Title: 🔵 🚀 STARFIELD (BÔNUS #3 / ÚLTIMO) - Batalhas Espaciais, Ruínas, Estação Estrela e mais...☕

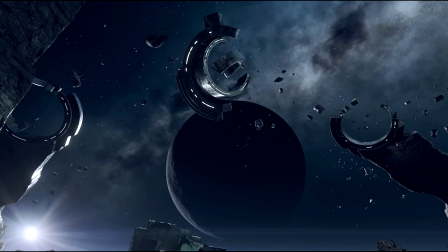[8:14]
e se você vai ou não querer fazer o uso disso aí. Isso é um portal? Isso é um maquinário? Isso é uma biblioteca? Isso é um sinal? Um sinal não, uma espécie de farol? Isso é um marco?
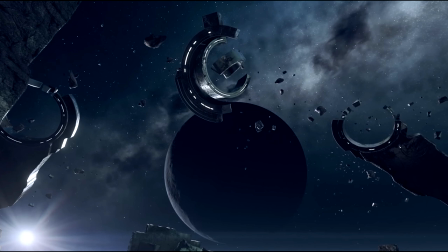[8:30]
Isso é parte de um mapa interativo? O que é isso? E me fala a verdade, não te dá... Quando você vê um cenário desse, não te dá vontade de sair explorando em volta? De sair buscando respostas e fazer anotações e etc. Não te dá vontade de...
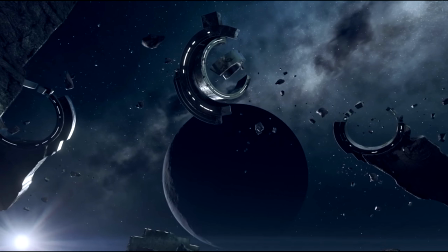[8:48]
A coisa mais óbvia do mundo. Bater uma print screen. Tirar uma foto disso aí e guardar no seu desktop. Aliás, eu nem sei. Alguém pode me responder se no Xbox dá pra tirar foto e botar no papel de paradigma do Xbox.
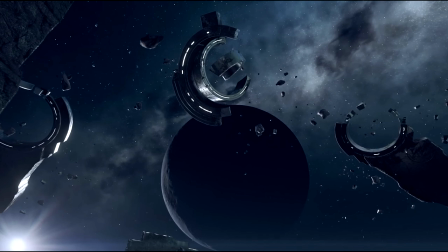[9:04]
Acredito que sim, né? Uma coisa tão básica. Tomara que dê pra fazer isso nos consoles. Tomara.
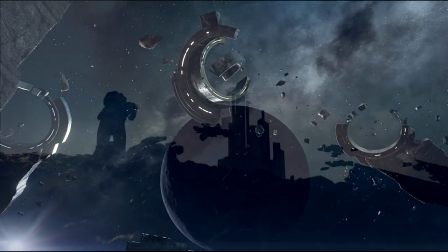[9:09]
Por vocês que jogam em console. eu falei, eu espero que seja possível. Foto seguinte, o que eu gosto nessa montagem?
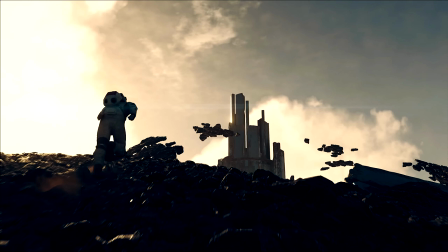[9:18]
A gente tem um personagem correndo e o segredo, a surpresa sendo revelada à medida que a gente sobe a ladeira, sobe a montanha.
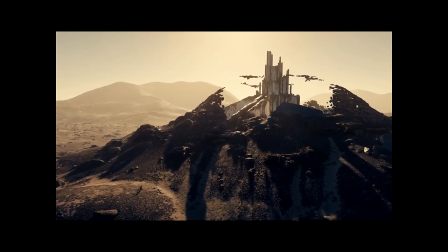[9:26]
É uma das maneiras mais legais no cinema de você revelar uma surpresa ou revelar algo novo, é uma das maneiras mais legais.
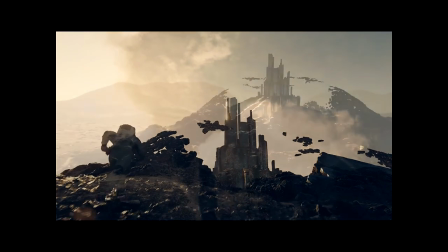[9:34]
Você sabe onde eles fizeram algo mais ou menos assim? Só que não foi bem assim, mas foi mais ou menos assim.
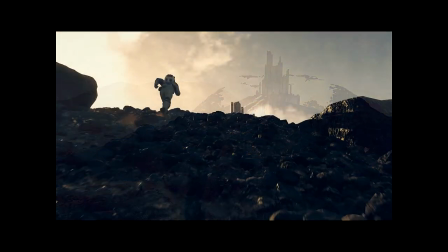[9:40]
Quem aqui lembra do final da primeira temporada, eu acho que é o final da primeira temporada, de The Walking Dead,
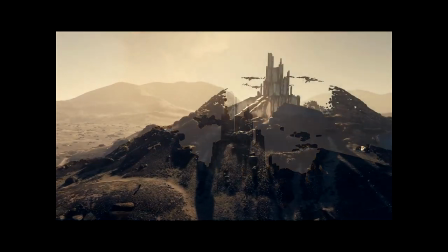[9:47]
quando o Rick Grimes, ele revela pra todo mundo que a gente carrega o vírus dentro da gente,
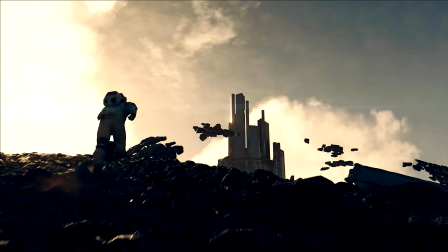[9:56]
de virar o morto-vivo depois que a nossa vida termina, a gente vira morto-vivo. E a câmera vai subindo, vai subindo, vai subindo Passa por cima das árvores, de onde eles estão Vai, vai, vai,
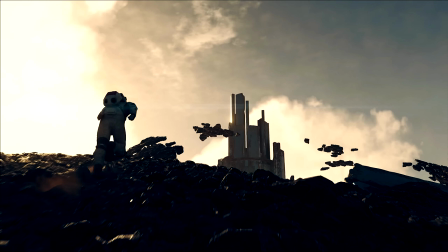[10:11]
e você enxerga uma prisão ao longe É um puta de um final massa Porque tá tocando a trilha sonora Você tá naquele clima de merda Que tá todo mundo desesperado E tá todo mundo assustado E o que que tá acontecendo E bum,
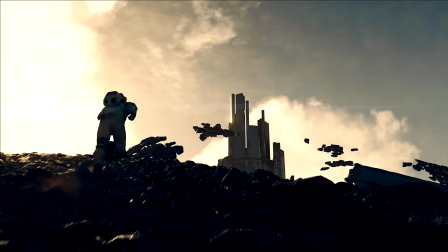[10:25]
vocês não estavam esperando por isso Uma prisão E você já começa a imaginar várias coisas eles tem que ir pra lá, eles tem que usar essa prisão de base pra eles e tentar conseguir sobreviver e plantar então só o fato da câmera ir
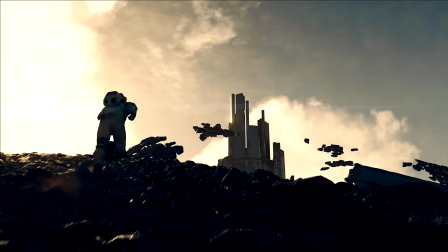[10:42]
subindo e mostrar já te revela isso e um monte de coisa ativada no seu cérebro ele fica e é mais ou menos o mesmo efeito aqui porque na hora que ele começa a subir a
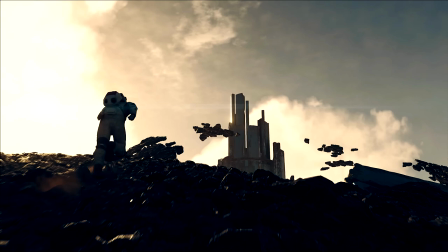[10:55]
ladeira que ele começa a subir a montanha e escalar correndo a mil ele vê o topo da construção
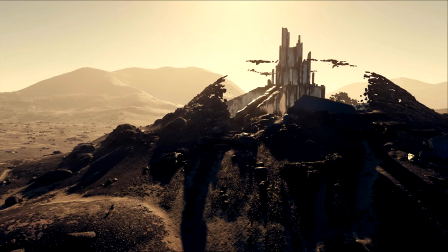[11:02]
do castelo e ele fala caraca, o que que é isso? e mais ainda, a câmera vem pra trás, você pode ver o personagem ali, a sombra dele pequenininha, porque daí você tem uma noção melhor de proporção do tamanho das coisas e das distâncias e a parte mais eu não sei se eu uso
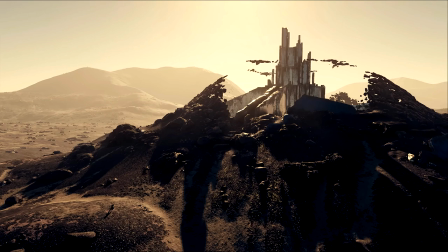[11:21]
chocante, ou impressionante ou maravilhosa ou, sei lá surpreendente
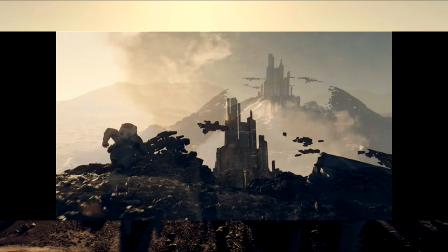[11:30]
É como se esse castelo tivesse outrora uma cúpula de pedra envolvendo ele,
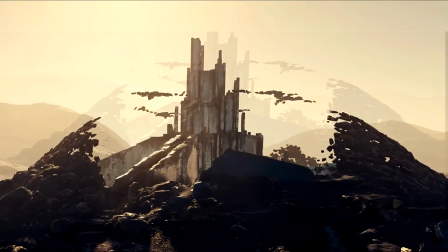[11:38]
mas não é uma cúpula de pedra inteira, eram várias pedrinhas conectadas,
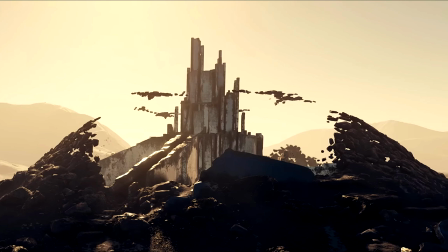[11:46]
sabe-se lá por qual energia que mantinha essas pedrinhas ali como um escudo, uma abóboda, uma redoma, protegendo esse castelo. E a maior parte desse escudo natural,
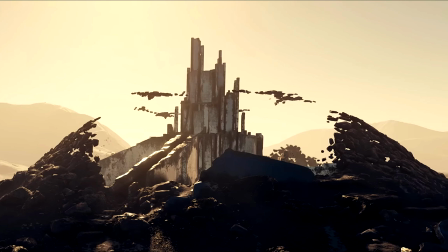[12:00]
que tipo de energia gravitacional, de levitação faz isso, caiu.
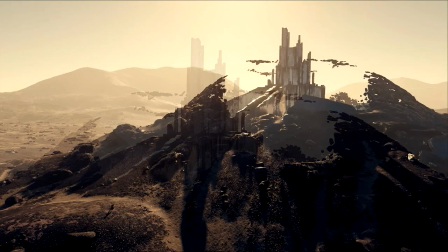[12:06]
A maior parte caiu e sobrou pouca coisa. E é um planeta que a princípio você não dá nada por ele.
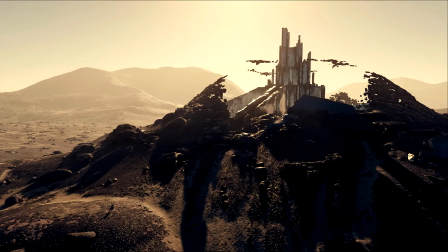[12:14]
Nada.